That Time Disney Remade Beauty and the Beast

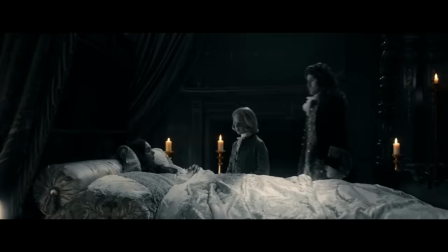12:14 This is another addition that gets dragged out, because there's also the added element that the Beast's parents were neglectful and shitty,
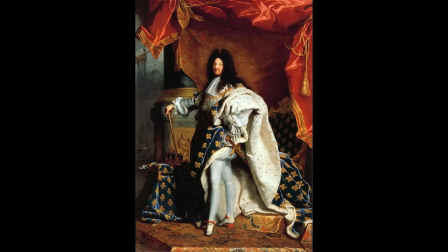12:21 and the staff knew, but they didn't really do anything because it was, you know, an absolute f***ing monarchy.
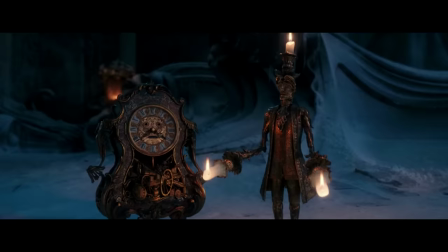12:26 But whatever. They see themselves as kind of deserving of their punishment because they didn't help the prince be better when they had a chance, so we're clocks now.
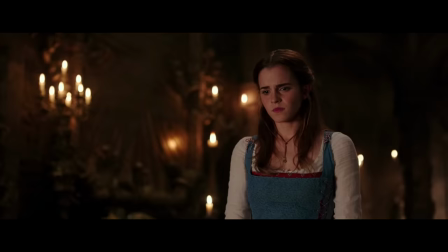12:35 Thanks, I hate it. But the overwritten thing I hate the most is when the staff of the castle just explains the plot to Belle.
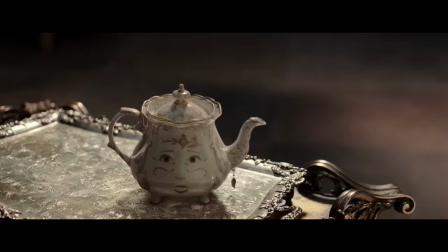12:42 What happens when the last petal falls? The master remains a beast forever, and we become...
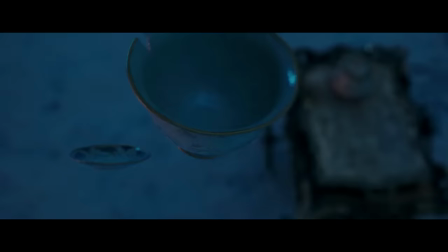12:48 Antiques.
Another major change in this version was adding more stakes to certain aspects of the plot.
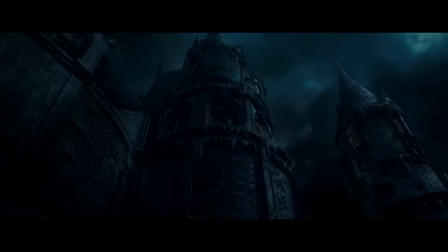12:54 Which, you know, in theory, fine. Instead of the rose falling apart, now the entire castle is falling apart.
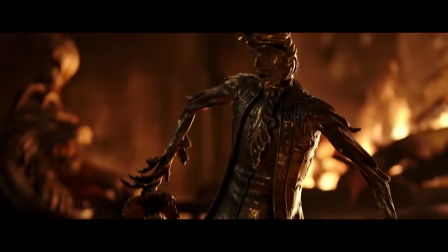13:00 It's not just the possibility of everyone remaining as they are for all time.
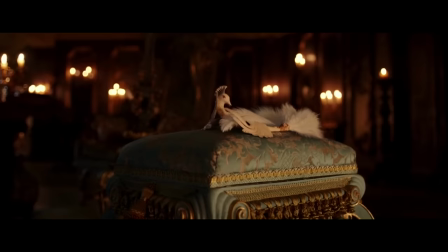13:04 The staff are becoming more and more inanimate as they inch closer to Rosemageddon, which I grew three more feathers and I just plucked yesterday.
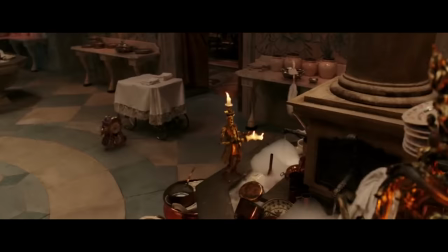13:12 You know, again, fine. Not the worst thing ever as it adds clearer stakes.
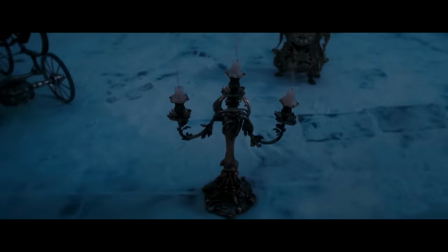13:16 But this adds to the problem as by adding these higher stakes they don't account for plot elements that they do keep from the original animated movie.
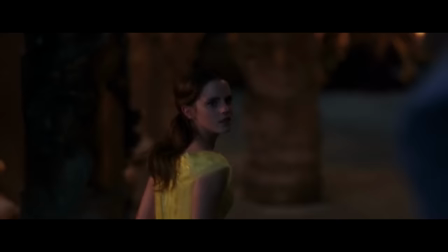13:22 Namely, the punishment of basically condemning his entire castle of ceasing to exist doesn't really jive with his decision to let Belle go.
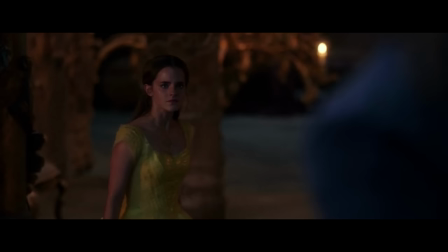13:31 I let her go. You? What? Master, how could you do that?
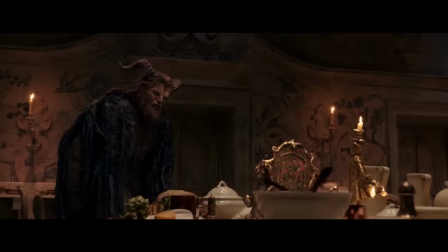13:36 Adding more stakes around the staff adds a whole host of problems.
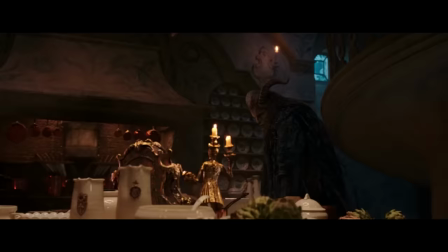13:39 Namely, turning the Beast's lack of concern for his staff from anger management, problems, and general immaturity into being actually morally reprehensible.
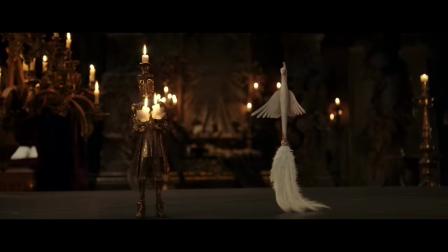13:47 I set her free. I'm sorry I couldn't do the same for all of you.
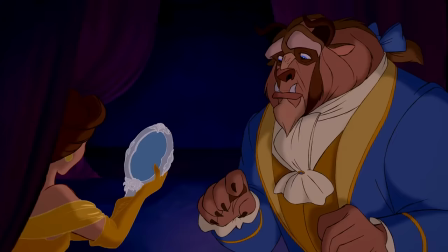13:53 I guess... boss of the year. Sorry, Cave Daddy. So adding these higher stakes kind of zaps the meaning from the moment where he decides to let Belle go.
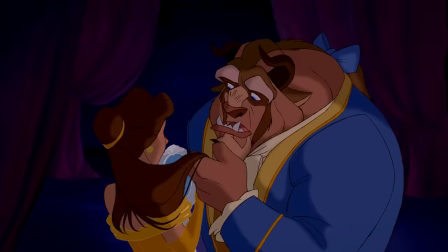14:01 It turns the Beast's decision from a moment of personal growth into a trolley problem.
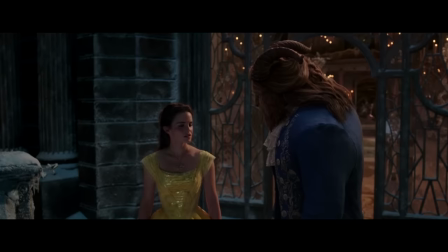14:06 Whose life matters more, Maurice or every living being in the goddamn castle?
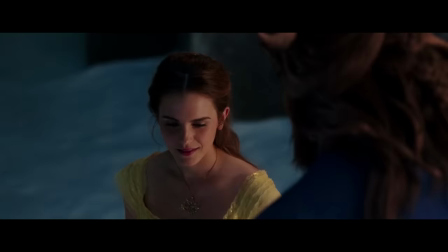14:11 In this version, the Beast letting Belle go is no longer him placing Belle's needs in front of his own,
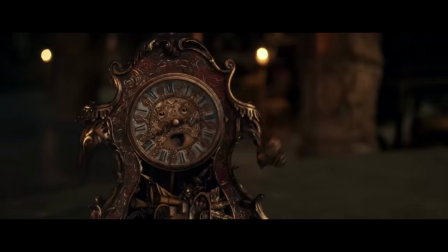14:15 but instead deciding that Maurice's life is worth more than everyone in the castle who he has now doomed to death.
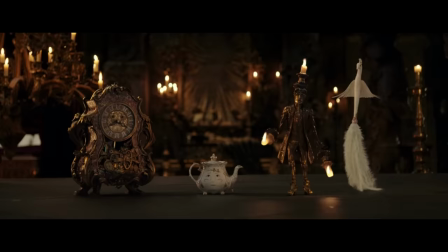14:21 Point being here that the movie wanted to up the stakes, fine, but it fundamentally changed what is supposed to be the emotional core of the story,
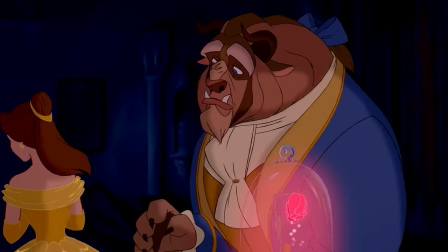14:28 that being Beast's growth as a person who can put other people's needs before his own.
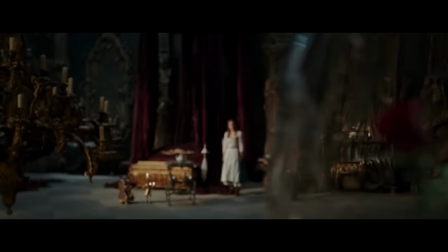14:32 Because this rubs up against the whole thrust of the story, the higher stakes kind of necessitates that the enchanted objects explain their plight to Belle.
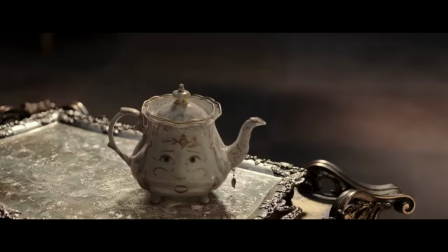14:40 What happens when the last petal falls? The master remains a beast forever, and we become...
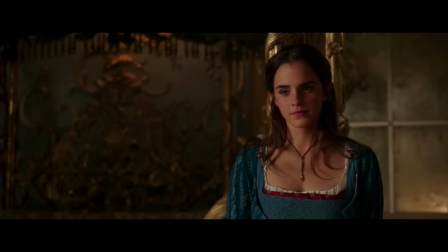14:46 Antiques.
Yes, logically it would make sense for Lumiere, Cogsworth, and Mrs. Potts to do this,
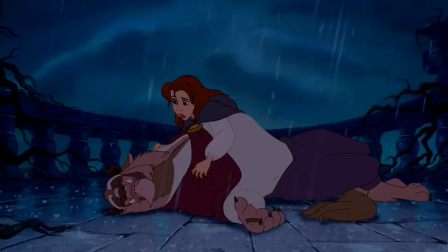14:52 but it diminishes what should be the emotional core of the story, that Belle develops these feelings on her own terms,
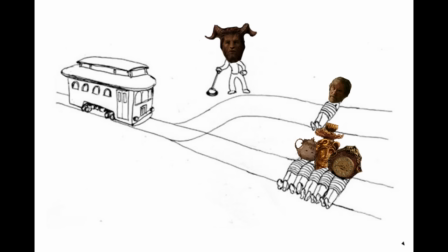14:57 in her own time. She doesn't do it because they're fucking lives on the line. She does it because she falls in love with him because he begins to live as his best self,
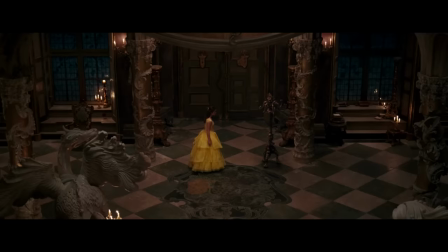15:05 not because of a trolley problem which she proceeds to ignore anyway because Maurice needs help.
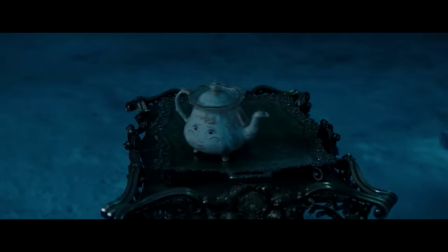15:10 And while we're here on the topic of terrible editing, what is this?
Chip!
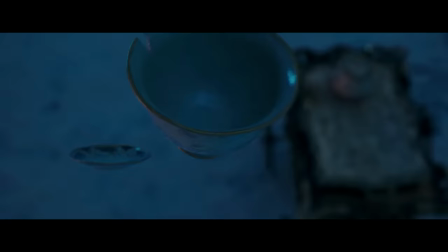15:16 Have you seen Chip? He ran off! Oh no.
What was Chip jumping from?
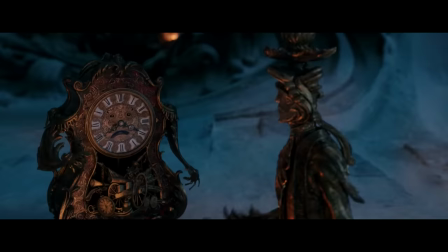15:24 Why is this happening? Was this scene really in need of more stakes out of nowhere?
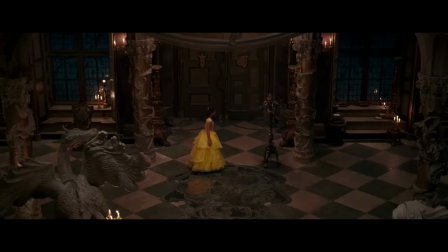15:31 If I can't live as a cop I'll die as a cop! See, over explaining everything in this case not only insults the intelligence of the audience,
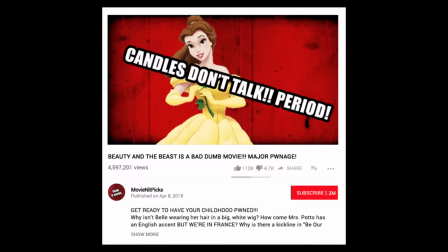15:39 which is perhaps deserved because there is a certain sect of film commentators who have built careers off of complaining that their hands are not being held through the entire narrative.
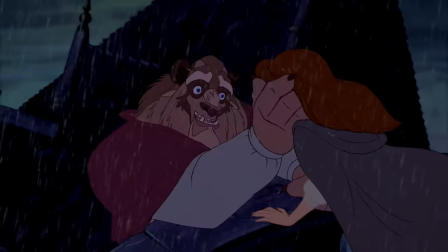15:47 It also diminishes what should be a fairly simple but powerful story about love, forgiveness, redemption, and discovering your best self.
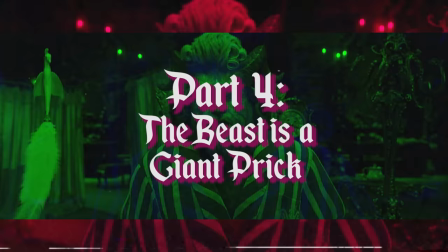15:54 But it's really hard for the Beast to discover his best self in this movie because there isn't one.
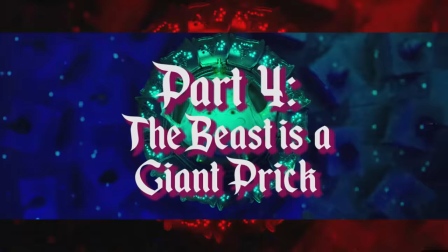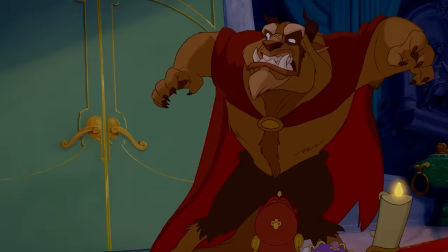16:06 The Beast was a challenge in the original movie because he had to be scary, repulsive, a huge jerk, and eventually extremely likable.
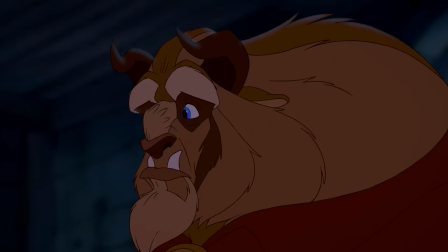16:13 Part of this is accomplished through the medium of animation, which with a skilled animator is much better able to capture clear and complex emotions.